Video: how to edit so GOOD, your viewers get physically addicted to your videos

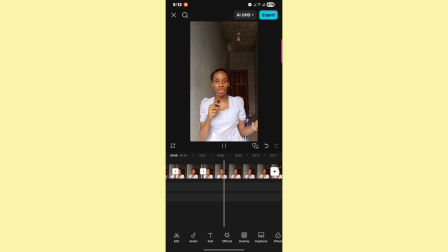(12:26) Them by their throats and hold their attention for us.
Okay.
And hold.
And stands here, so I'll just, you know, drag this throats and hold the attention for us.
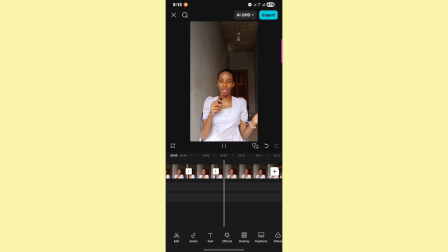So I'm just going to be doing this till the end of the video so that I'm going to be deleting every tiny silence.
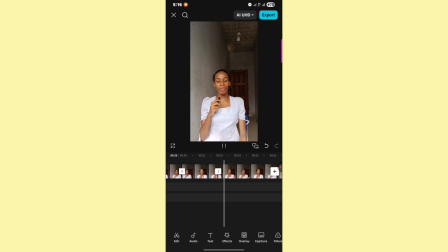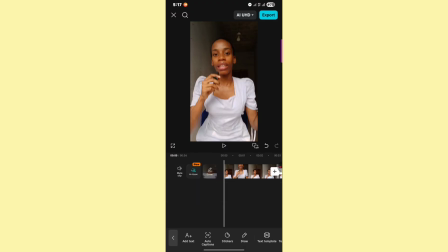(13:06)
The next thing I'm going to do is I'm going to generate my auto captions.
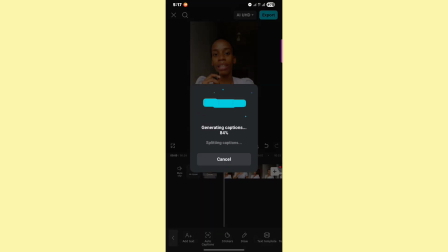(13:13)
This is a pro feature, so if you don't have the pro feature, you won't be able to do this, unfortunately.
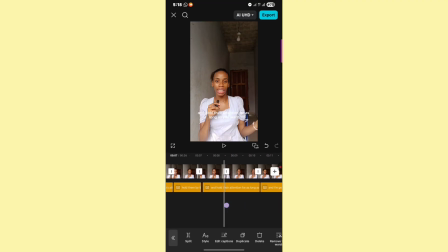(13:20)
As you can see, the caption is done, and the worst thing you can do is leave your captions like this, like white, boring, you know, whatever. So I'm just going to leave the captions, and what I'm going to do is I am going to watch the hook.
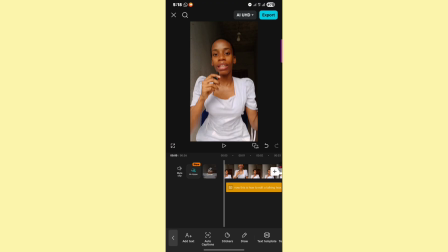(13:34)
Now the hook of the video is like the most important part. It's the part that has to grab people's attention, and that's why you see that I added a visual hook. Now this is something that you do when you're planning out your video, not really what you do when you're editing. So as you can see, I was sitting down. Sitting down is a visual hook.
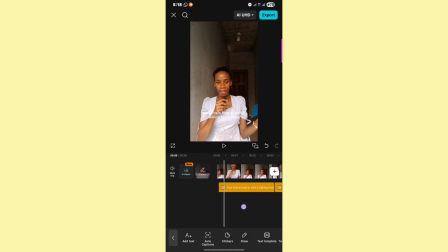(13:50)
Okay, sitting down is a visual hook. So there are different visual hooks that you can try. So I tried this one. It's very simple. Sitting down is a visual hook. So always try to have like a visual hook in your videos. It will elevate your editing too. And what I'm going to do now is I'm going to add a keyframes. So keyframes is, it helps me to zoom in on a particular clip.
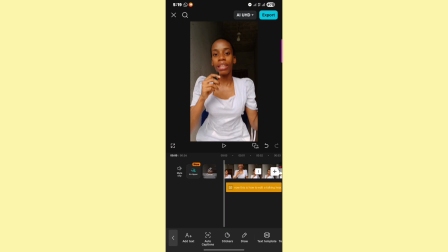(14:09)
So I'll show you how to do this. So for this first clip, this is the very first clip that a viewer sees, so it has to hold their attention. So with the visual hook that I already have, I'm going to add, you know, an editing effect that will also create that effect that makes people to actually stop scrolling.
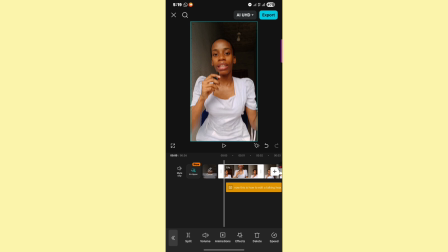(14:28)
So I'm going to tap on the clip, that first clip I just cut, and then we're going to click here, this diamond thingy here. It's called the keyframe. I'm going to tap on it. Okay, when you tap on it, you can see that it adds a red thingy there.
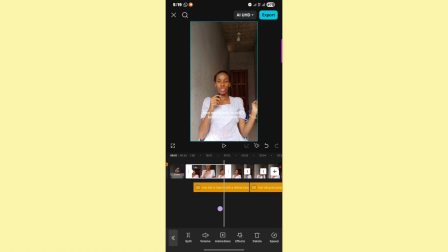(14:43)
Then I'm going to drag my video to the very end of this clip, and then I'm going to add another keyframe. Then what you're going to do next is I'm going to take my two fingers, okay, and I'm going to zoom in. Can you see my mouth? Like what the what the fuck?
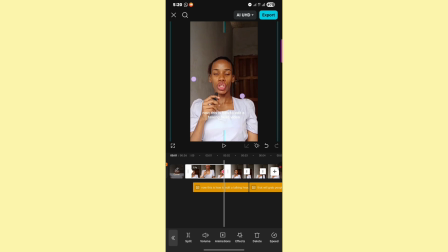(15:02)
And I'm going to zoom in on my video a bit. Now let's watch it.
Now, this is how to edit a talking head video.
What I always do is, as you're looking at your video timeline, the way everything is like cut and splitted,
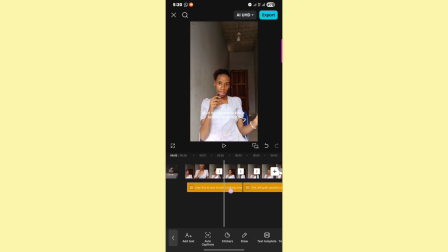(15:19)
what I like to do is after every clip, I will add a keyframe. So since I added a keyframe on the first one, I will leave the second one, and then I'll go to the third one, and I will add another keyframe.
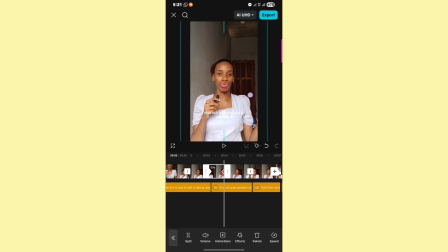(15:33)
This just makes sure that every 3 seconds or every 2 seconds there's some sort of movement happening on the screen. So I'm going to do this on the next one. I just add that and then add it. And most times I like to drag my videos up if it's too
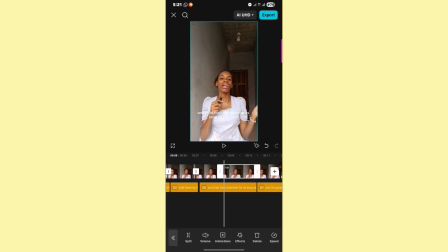(15:54)
low, and then I move on to the next clip, and then you tap on the button, and then you tap again, then you just do it like this. There's another style of keyframes, so let me just listen to this.
CapCut. Step 1.
So for this one, I want to show you another style of doing keyframes.
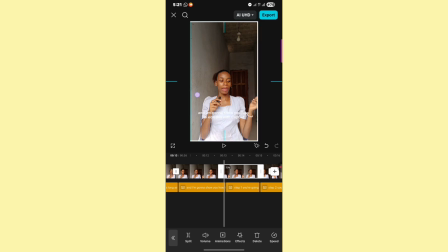(16:14)
For this one, I'm not going to add a keyframe yet. I'm just going to zoom in on myself. I'm going to zoom in, and then I'm going to add a keyframe here, and then add a keyframe at the end.
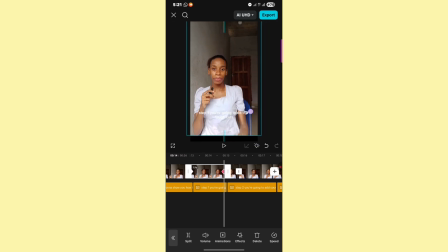(16:25)
Now at the end, I will then zoom out. Okay, I'll zoom out and make sure that everything is covered. I'll zoom out.